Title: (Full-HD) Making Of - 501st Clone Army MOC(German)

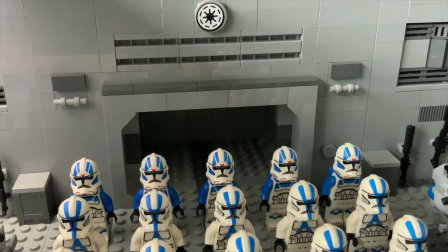Meistens, selbst in meinem Zimmer, ist über der Tür irgendetwas.
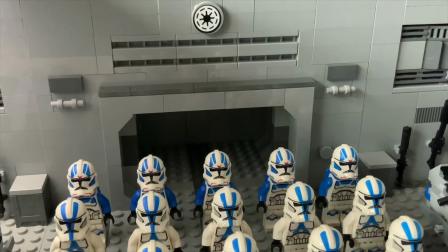manchmal ist es eine Uhr, in manchen Bundesländern ist es ein Kreuz oder irgendwas und deswegen habe ich mir gedacht,
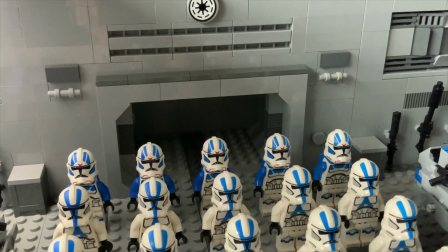auch in diesem Raum möchte ich halt irgendwas über diesem Eingang, über dieser Tür haben und da habe ich mich im Prinzip entschieden für dieses Republik-Logo.
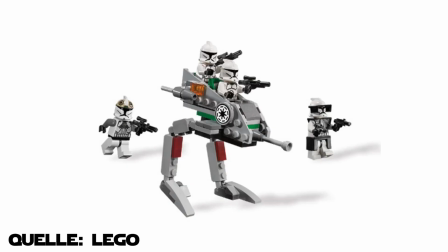Wir kennen es alle, das ist aus dem alten Clone Walker Battle Pack, dem 8014. Ja, meiner Meinung nach eins der besten, wenn nicht sogar das beste Battle Pack, was es jemals gab und deswegen, das habe ich hier.
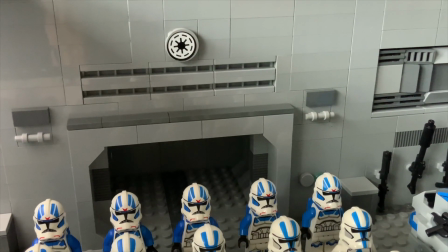Natürlich ist es ein bisschen schade, wenn ich jetzt hier genau hingucke, da sieht man, dass ich das als Kind ein bisschen schief aufgeklebt habe, Aber es ist nach wie vor ein tolles Symbol.
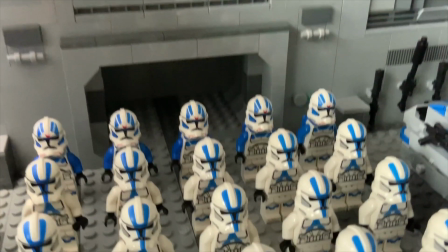Und es steht halt eben für die Republik, wie halt auch eben die Klone, die hier davor stehen. Deswegen, das passt wie die Faust aufs Auge.
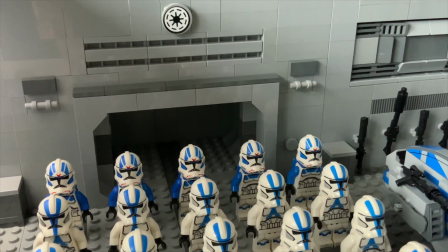Und wie gesagt, das gibt dem Ganzen ein bisschen mehr Detail. Man sieht es wirklich nur im Hintergrund. Aber es sind halt eben die Kleinigkeiten, die halt eben den Unterschied dann ausmachen.
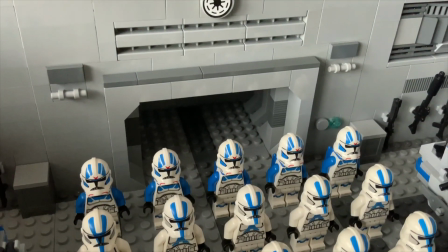Kommen wir jetzt zu dem Korridor hier hinten. Und im Nachhinein, als ich das Video geschnitten habe, habe ich mir auch gedacht, es hätte auch genauso gut einen Fahrstuhl darstellen können.
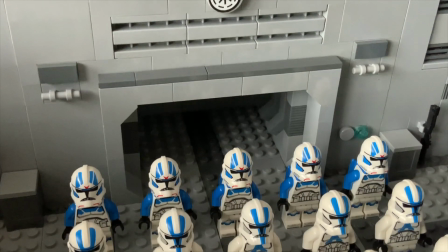Aber Fakt ist, ich wollte einfach dieses realistische aussehen lassen. Wie so eine Filmkulisse.
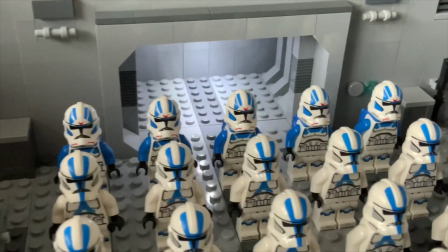Man sieht, wenn ich jetzt hier das Licht anmache, dass das hinten noch nicht mal vielleicht 10 cm sind und dann kommt direkt eine Wand.
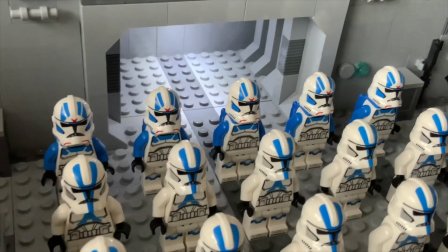Aber durch diese Slopes, die wir da hinten haben,
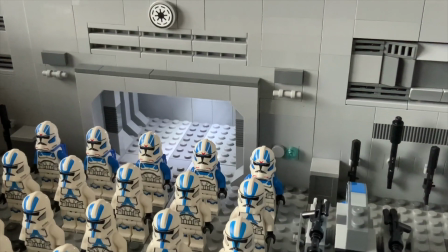wirkt das Ganze einfach wie so ein Tunnel, wie so ein Durchgang oder wie auch ein Fahrstuhl von mir aus.
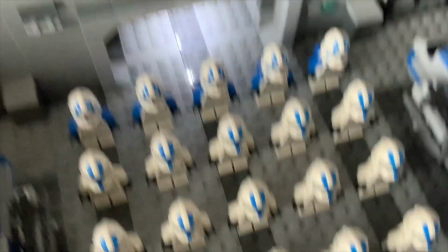Das kann ja jeder für sich selber entscheiden, was es im Prinzip darstellen soll. Und auch durch diese Linie, die dann weitergezogen wird, ist das ähnlich wie ein roter Faden.
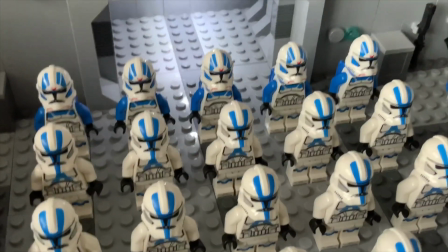Geht das einfach weiter bzw. ist das dann damit verbunden?
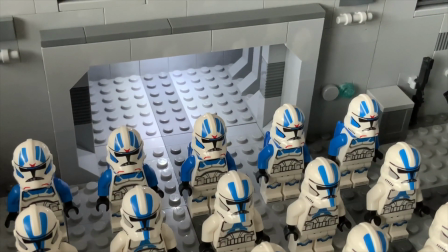Ich wollte halt einfach, dass das so realistisch wie möglich aussieht und es ist ja klar, irgendwo in den Hangar muss man hier rein und raus gehen.
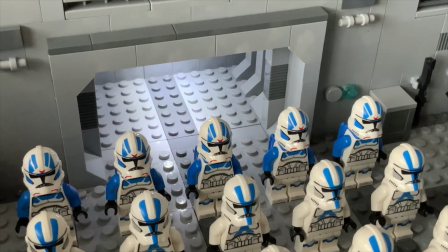Irgendwo müssen diese Speeder, sage ich mal, starten, irgendwo müssen aber auch die Klone herkommen. Und deswegen habe ich gesagt, mache ich halt eben diesen kleinen Eingang und dann wirkt das Ganze halt auch wirklich realistischer.
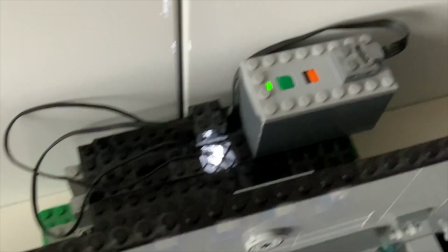Und wenn ich jetzt hier gucke, auch durch diese LED, das ist offiziell die von Lego, das ist dieses normale Batterie-Pack, wo diese sechs AAA-Batterien drin sind.
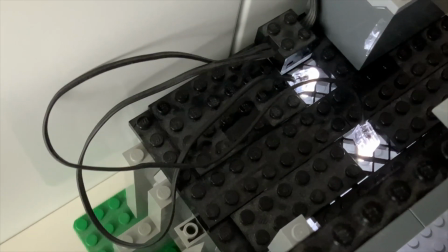Und wir haben zwei LEDs, ganz normal, wie man das halt auch eben kennt. Aber das ist ja im Prinzip, sage ich mal, das Ziel, wirklich versuchen, das Beste aus seinen Möglichkeiten zu machen.
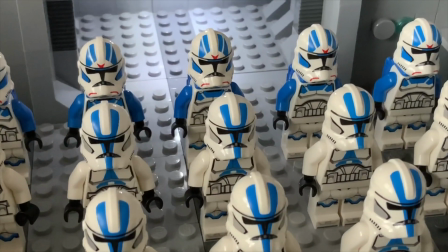Und ich finde, die Leuchtkraft von denen ist auch wirklich, wirklich gut. Es leuchtet zwar nicht so schön diffus, beziehungsweise gleichmäßig, aber halt eben, es erfüllt seinen Zweck.
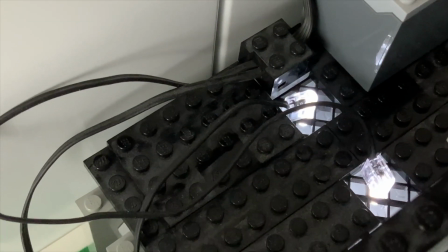Es leuchtet halt eben und es leuchtet das Ganze schön aus. Und das Ding ist halt eben, dass ich mir gesagt habe, wie kriege ich denn die hier perfekt in der Mitte, wie in der Wohnung, sage ich mal, oder in einem Haus.
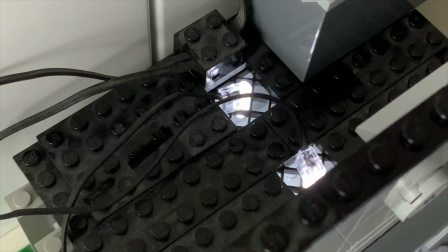Da ist die Beleuchtung auch in der Decke meistens in der Mitte oder irgendwie symmetrisch.
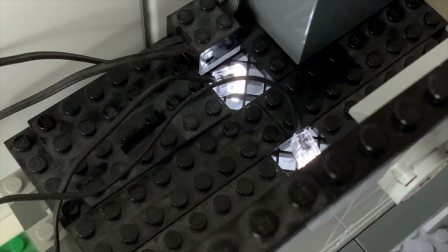Und ich habe gedacht, ich habe da echt überlegt, wie kriege ich das hin, wie kriege ich das hin, bis ich dann später dieses Gitter gefunden habe.
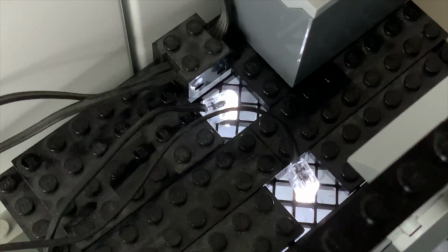Das ist ja dieses 8x8er Gitter, glaube ich. Und das lag bei mir original rum und in dem Moment, wo ich darüber nachgedacht habe, wie ich das machen kann, habe ich das gefunden und ich habe es direkt ausprobiert.
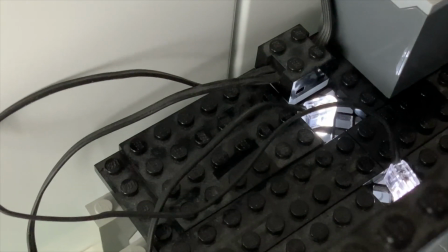Die Lampen haben da reingepasst und es war für mich dann im Prinzip direkt erledigt. Also wirklich super, besser hätte es nicht laufen können.
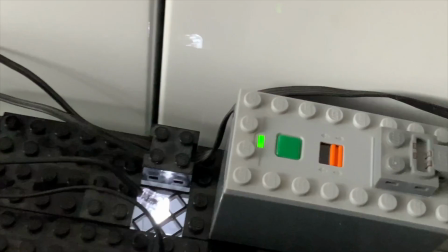Ich habe das noch ein bisschen mit diesen schwarzen Platten abgedeckt, wie ihr das hier sehen könnt, damit das, sage ich mal, später dann halt auch nicht komplett durchleuchtet und im Prinzip dann, wie gesagt,
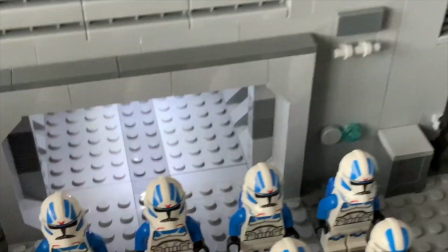die ganzen Details so gut wie möglich versucht, hier alles zu schließen. und so ist dann halt eben dieser kleine Korridor entstanden und wie gesagt,
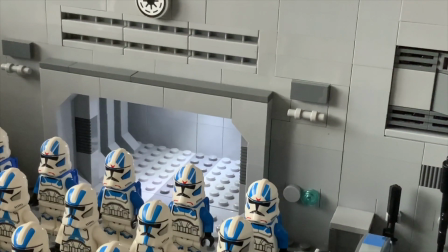ich bin stolz auf ihn, das passt halt einfach in das Ganze hinzu ob man den jetzt sieht oder nicht,
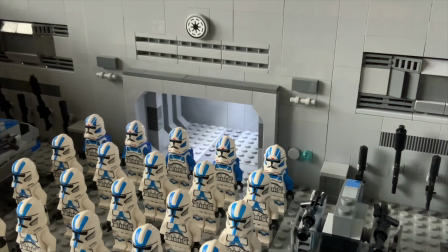der ist nur im Hintergrund aber es ist ein Detail, wenn man sich die Bilder näher anschaut oder das zweite Mal oder dritte Mal anschaut,
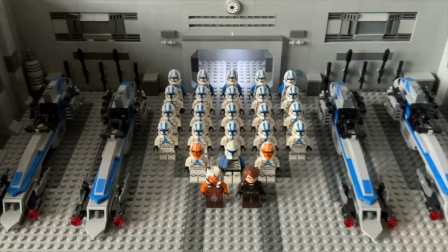wird man jetzt erkennen und wie gesagt, wenn ich mir das Ganze hier so im Vollen anschaue da muss ich auch wirklich sagen,
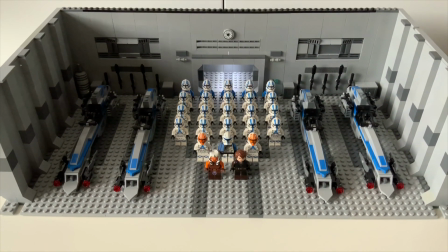das gibt dem Ganzen die Tiefe, die ich auch haben wollte jetzt habe ich glaube ich auch genug gesagt,
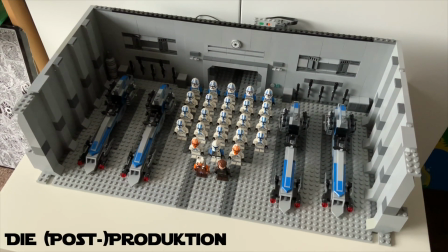kommen wir zum letzten Teil nämlich die Produktion bzw. die Post-Production Ich habe mir die Mühe gegeben beim Fotografieren.
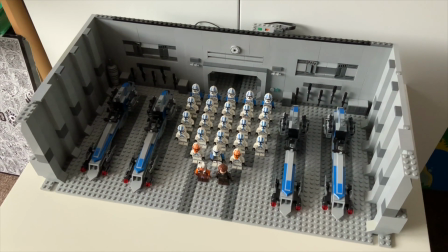Ich habe mir gesagt, ich möchte, wenn ich schon mal eh dabei bin als Jahresabschluss, versuchen, das in so einer besten Qualität wie möglich zu machen.
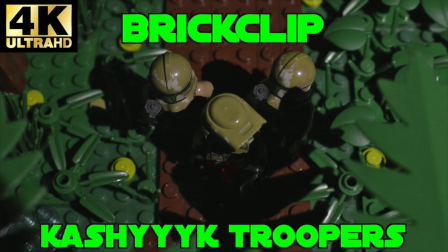Und ich habe mich entschieden, dass ich das Ganze in 4K produzieren werde. Ähnlich wie ich es damals mit meinem Kashyyyk Trooper Brick Clip gemacht habe, den habe ich auch in 4K produziert.
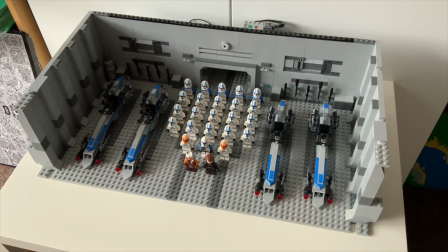Und natürlich Leute, die halt keine Ahnung haben, die sagen, ja klar, 4K produzieren ist ja auch allgegenwärtig und dies und jenes.
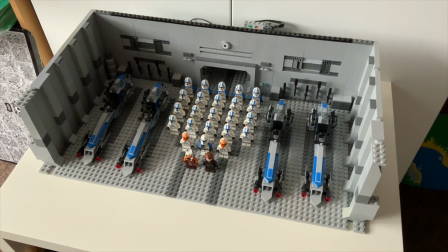Die vergessen sehr, sehr schnell, dass bei der ungefähr vierfachen Auflösung auch viermal so viel Leistung benötigt wird oder eben halt das Ganze viermal so lange ungefähr dauert.
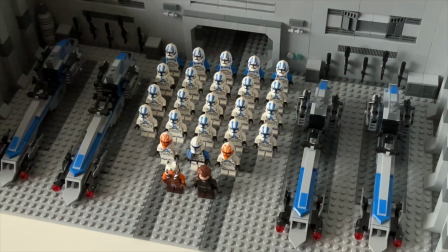Und deswegen, das ist halt nicht so einfach, aber dazu komme ich nochmal gleich. Ich habe mir einfach Mühe gegeben. Ich habe Aufnahmen gemacht, wirklich, was das Zeug hält aus unterschiedlichen Perspektiven.
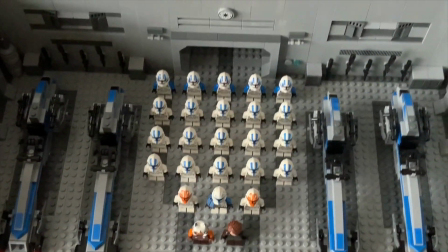Wie gesagt, diese Perspektive von oben konnte ich leider nicht umsetzen, da ich das mit der Beleuchtung anders gemacht habe.